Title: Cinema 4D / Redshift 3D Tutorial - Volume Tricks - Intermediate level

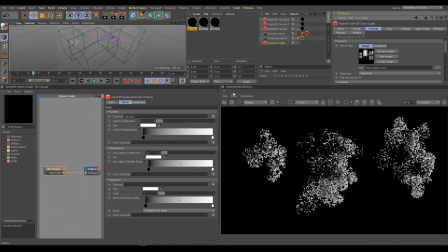8:19 Also, lighting or HDR maps affecting look of your volumes. Here is few examples.
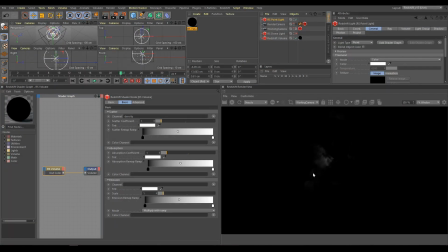8:29 Another cool trick is single point light inside the volume. As you can see, position of this light creating interesting looking atmosphere for your scene.
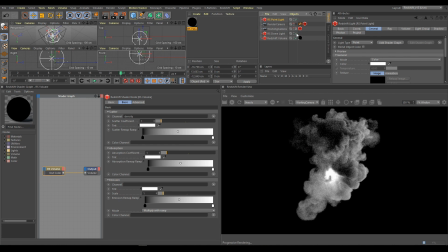8:42 Now I will activate also dome light and you can see how it works together. For comparison, I will show you how looks volume without point light. With point light looks more interesting, but I have to do a few more steps to make it work.
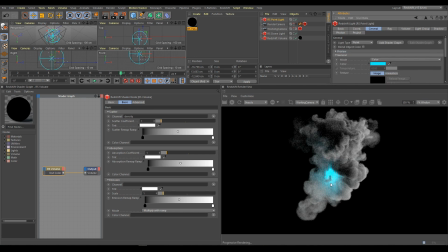8:58 As next step, I will change color of point light. This will help to replace this hot white spot. And also, I will lower the strong intensity of point light to get more realistic result. Now I need to find different position because current position is not working very well.
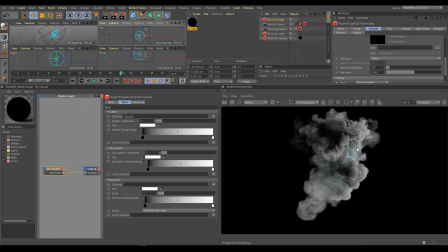9:18 And here is the place where I like how it works. And we have nice connection between point light and volume. So now I can increase intensity if I would like to see it more obvious.
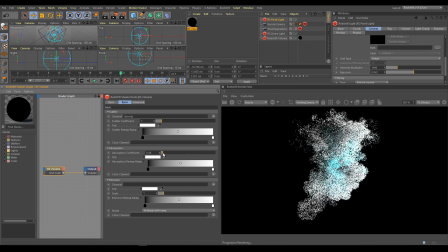9:32 And last step is amount of volume absorption. Absorption coefficient strongly affects how light and volume interact.
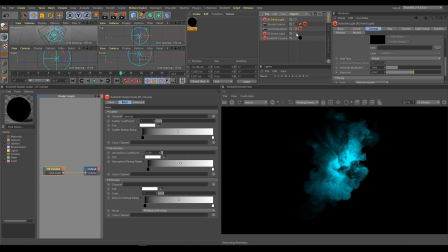9:40 I will turn off dome light to see it even better. Now you can see that absorption is important for lighting tricks and helping with cool looking results. And always if I am lowering absorption coefficient, I'm lowering light intensity as well.
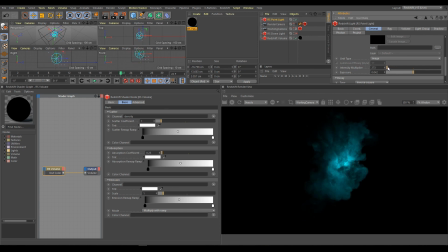9:58 So now you get an idea of what everything is possible create from volumes.
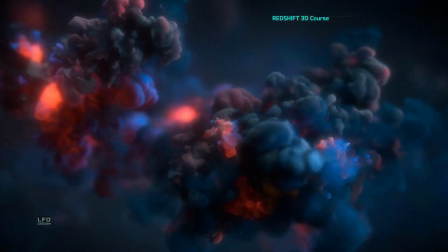10:07 In this chapter we will have look on volume scene. Download volume scene C40 files.
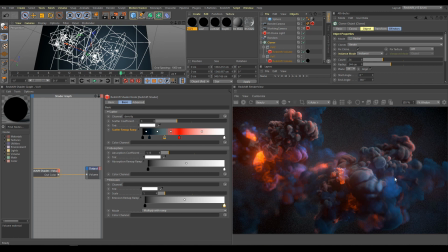10:14 I'm using the same VDB smoke files and HDR map as in previous chapter. Under cloner you can find two volume elements, both using the same full range of smoke VDB files.
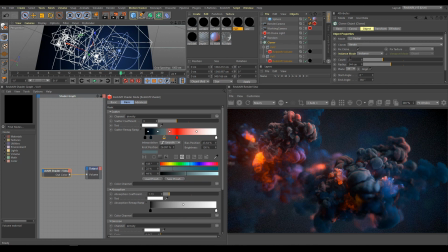10:28 Radial mode of cloner has 24 instances with radius 344 cm. Random effector helping spread elements and produce interesting looking volume shapes.
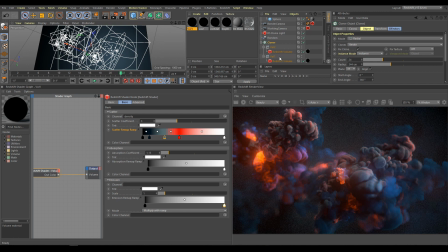10:43 Differences are in volume material. First material using only density channel. Second material using density channel and for emission temperature channel. I'm using 1-1 volume element to cover artifacts or weird looking parts.
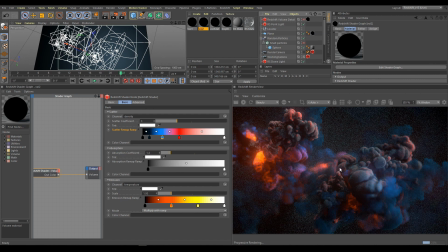11:04 For comparison, I will turn off extra element to show you how it works without and with extra element. I can create even more elements which will patch more places. This workflow will help with more interesting design.
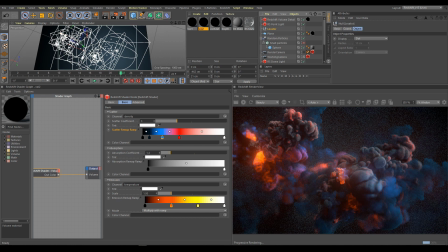11:20 Next is locator. Locator I'm using to define camera focus. Next object is plane. Plane helping create fake atmosphere around volumes.
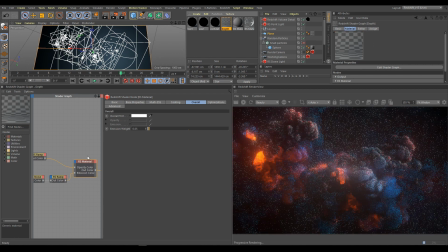11:31 Important is plane material, which using opacity of material controlled by gradient mask.
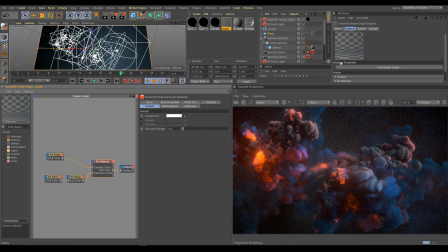11:38 In render view you can see comparison how look scene with transparent plane and without plane atmo contribution. In 3D viewport you can see that plane is in the middle of the volume towards the camera.
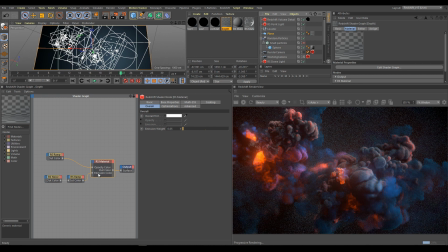11:55 Material is standard RS material. In overall section I'm using opacity and emission input. Emission weight is very low. Here is how looks direct output from RAM node which controls opacity.
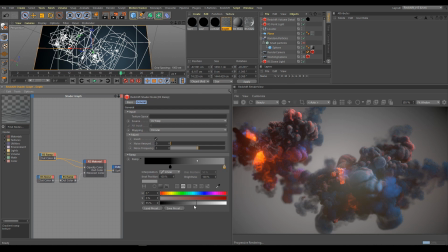12:12 Second node controls gradient intensity.
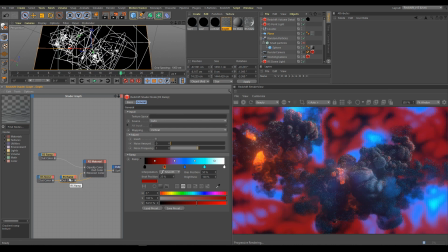12:20 And now you can see how looks direct output from noise which controls emission color.